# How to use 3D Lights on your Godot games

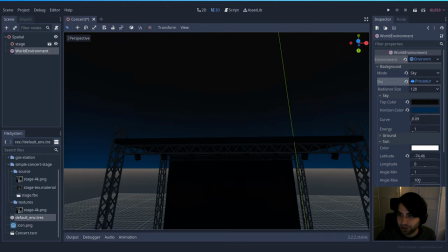[4:09]
Let's put it there. Should be here on the floor. Okay, goodbye, sun.
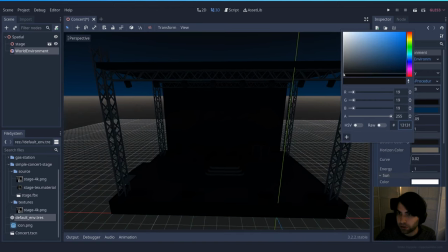[4:12]
And for the ground, let's go with very dark black because if it's night,
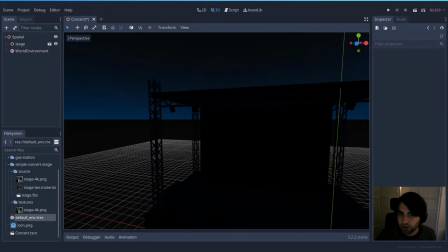[4:20]
we don't want to see a lot. And for the horizon, the same. So now we have here our stage is super dark.
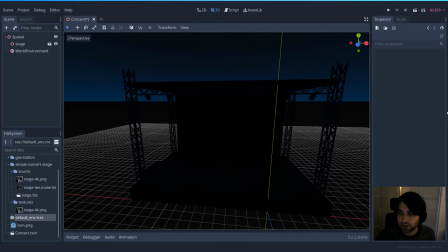[4:29]
And let's now add some lights. First of all, we need to add the moonlight. Like, it's very rare to have pitch black if it's open air. So a moon would be nice.
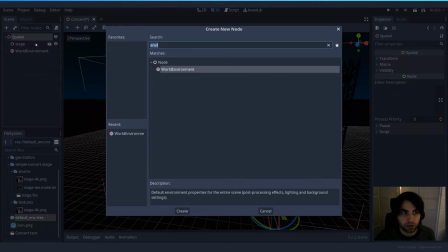[4:40]
And to do that, we can do it with the node, which is here on spatial, visual instance, light. Directional light. This is for a sun or a moon or anything like that.
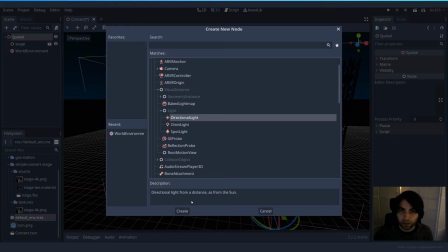[4:55]
as the description says, a directional light on all the scenes. So all the elements will have that light.
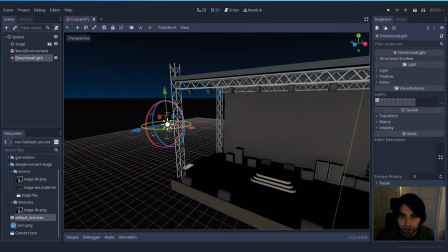[5:01]
It's created and it's very, very bright. And we cannot see the sand because we have it hidden.
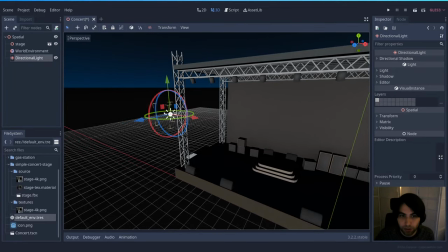[5:08]
But the important note that we need to have here is this one.
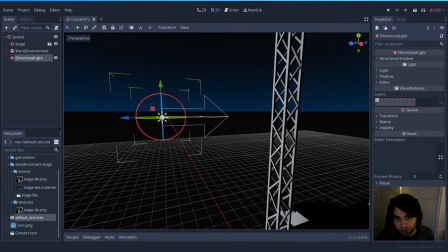[5:12]
The direction of this yellow arrow, or this white arrow, not yellow, it's pointing where the light will go.
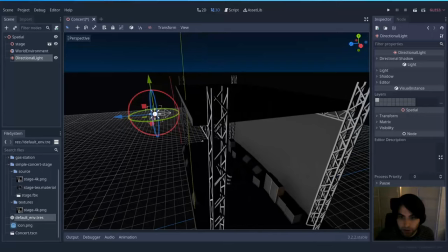[5:21]
In this case, it's going to the scene pointing in that way.
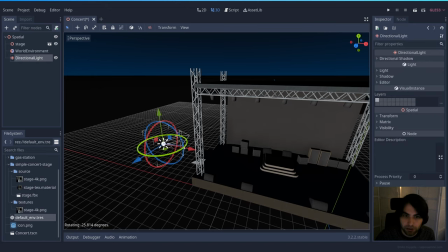[5:26]
And we want to modify it. Let's add like a little bit of an angle, and maybe even like it's going from above, something like that.
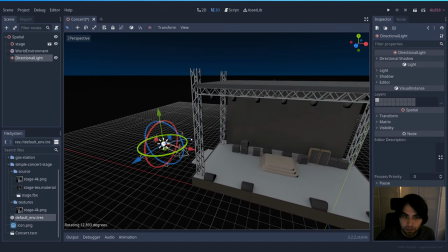[5:36]
And yeah. Let's also modify it.
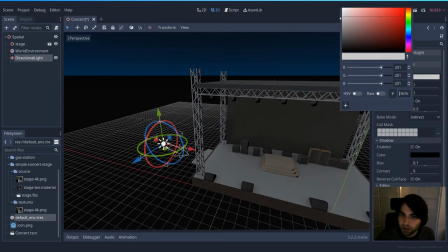[5:40]
Let's make the light go a little bit darker so it's not like illuminating everything.
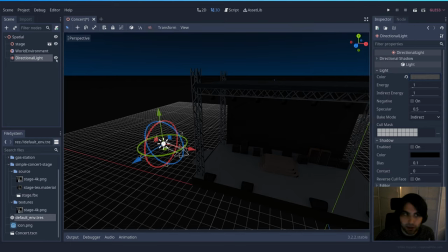[5:49]
Okay, it is starting to look, it's not as dark. If you hide it, it's black, but now, you know, you can see a little bit.
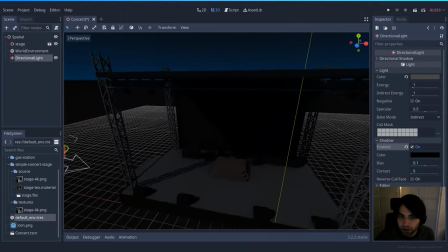[5:56]
And also shadows. Yeah, shadows will add a nice effect to it, like it's actually night.
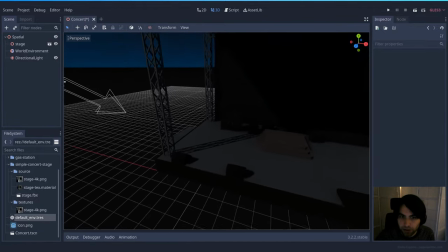[6:06]
And you can see that it's generating it.
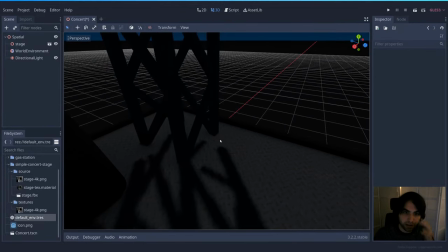[6:08]
It's not super precise, and you can see here that the shadows usually don't correspond exactly with the object. You can adjust that with the bias, but the closer you get it, the more graphical glitches that you might get.
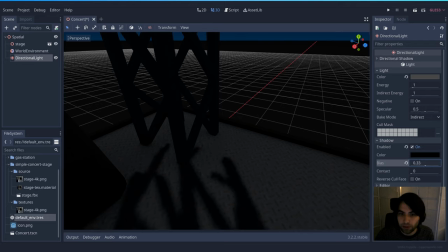[6:23]
So the default is usually fine, but you can play with this value, and as you can see, it's getting closer and closer to the model.
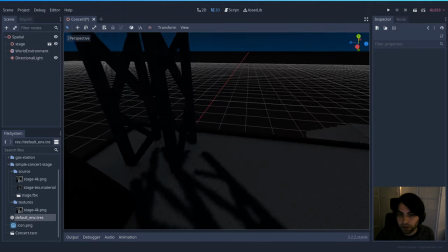[6:32]
So yeah.
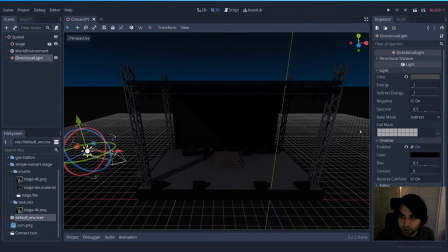[6:33]
Also for the light, maybe I'm gonna make it a bit darker again to see, okay, a little bit less.
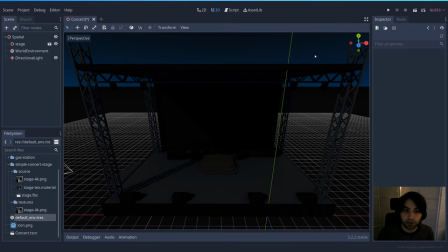[6:42]
And we need to start adding some lights to the scene. In this case, it's a literal scenario.
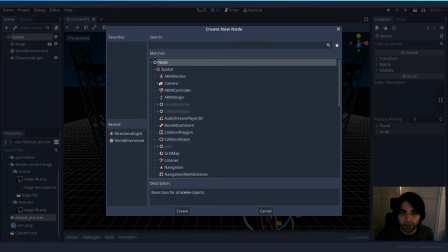[6:48]
So let's add a spotlight, which is something that you usually see in these kind of scenes. Let's go with the spotlight. Okay, so here we have it.
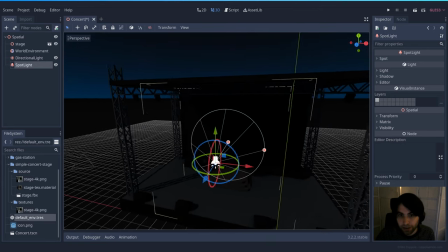[7:01]
Spotlight is, as you might have guessed it, one light that goes exactly to one spot in particular. And you can see here these two handles. One is for the length, the distance.
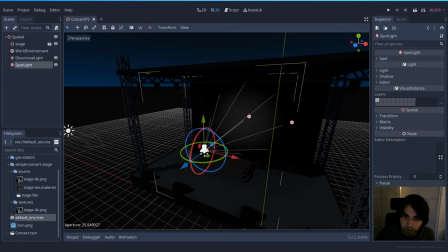[7:14]
The other one is for the size. So if we move it there and we rotate this down, we start seeing this more like a theater light, you know.
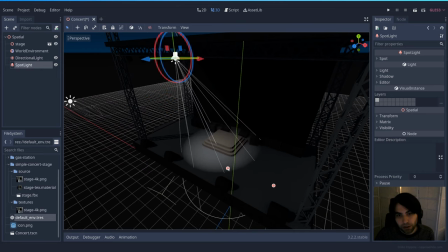[7:31]
And we can put it almost there and just to the center, so our star has some lighting.
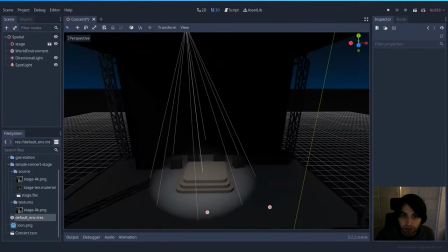[7:41]
Okay, so we have some lighting here, and as you can see, this light is not casting any shadows, but you can enable that always here.
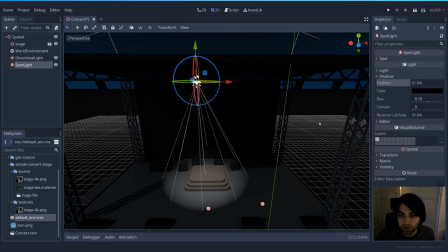[7:49]
In this case, we don't really need it because the spotlight should be simple enough, but if you want to, you can do it, and it will add some extra lighting there.
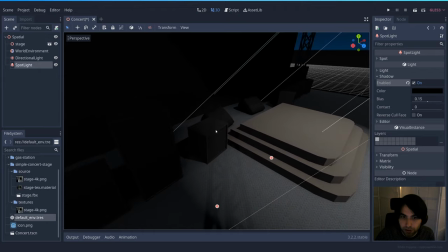[8:00]
So we have two directional shadows. This is from the moon and this is from the spotlight.
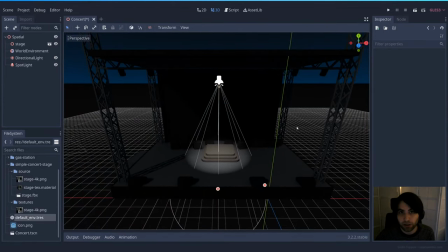[8:07]
Remember that if you're starting to use a lot of lighting with shadows, the games are going to be demanding in performance.